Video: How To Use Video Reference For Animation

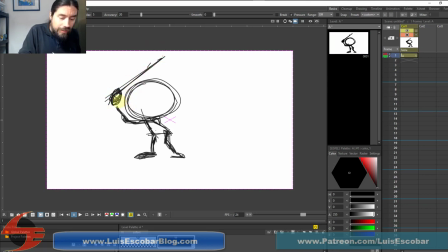(8:19)
is getting these poses to be clear.
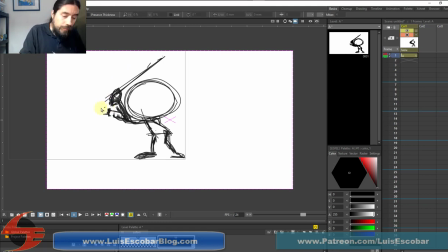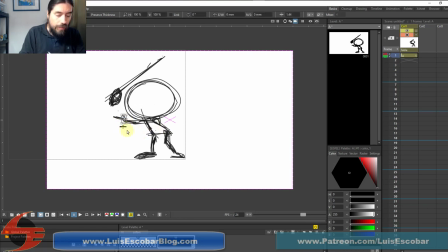Okay. And it does take time
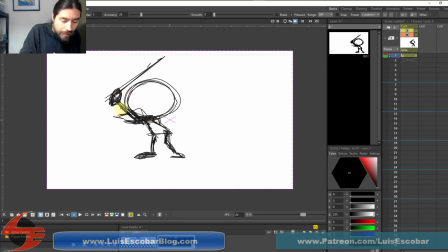to get this right.
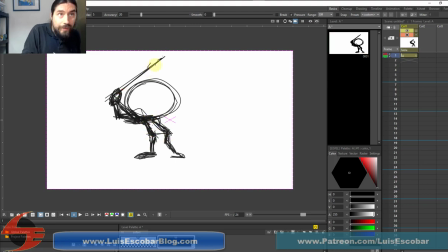(9:22)
So this is happening. Maybe I want it to be over here instead.
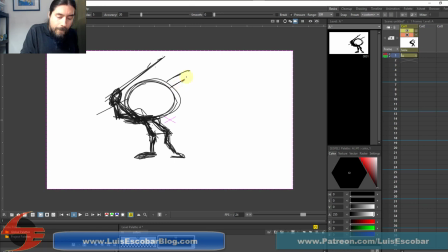I'm getting a lot of lag. I'm an extremely messy gesture drawing.
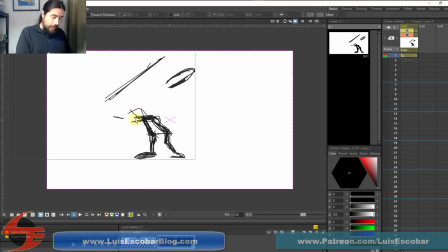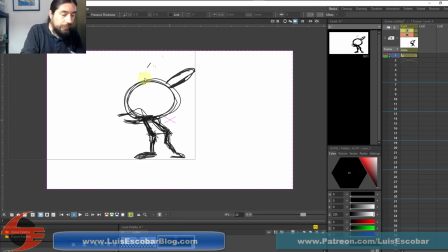So I decided that because of my character design, this character
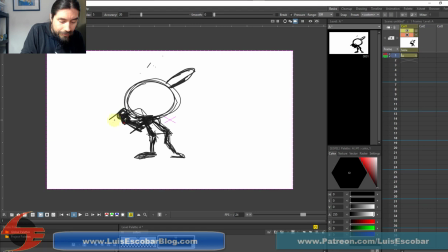(10:30)
body parts would probably be in a different place than they would had they been more realistic.
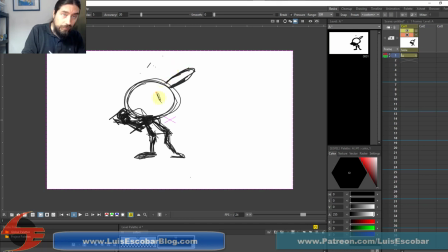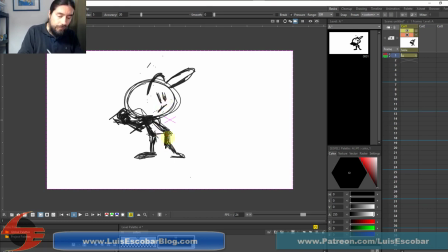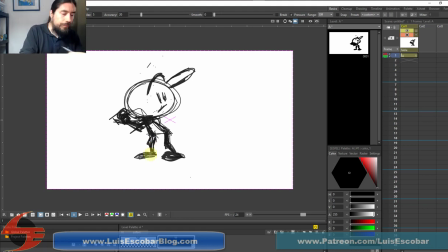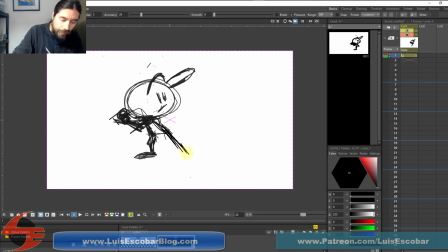Like I said, getting the gesture right is key.
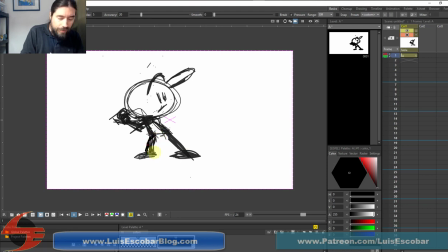Perhaps something like that. So let me show you what I drew and what he looks like here.
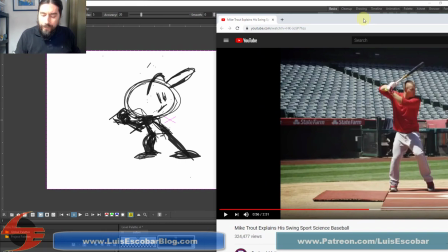(11:53)
So as you can see, he's much more straight up and kind of turned. But what I did was I kind of felt like he was getting revving up to go. So I exaggerated that. And this was what was throwing me off, was because there's all this space in between.
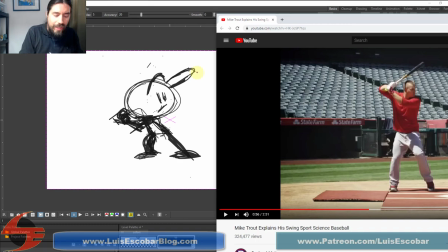(12:11)
But this guy's got such a huge head that it needed to be up higher. And then this needs to, I still think that this could be up higher.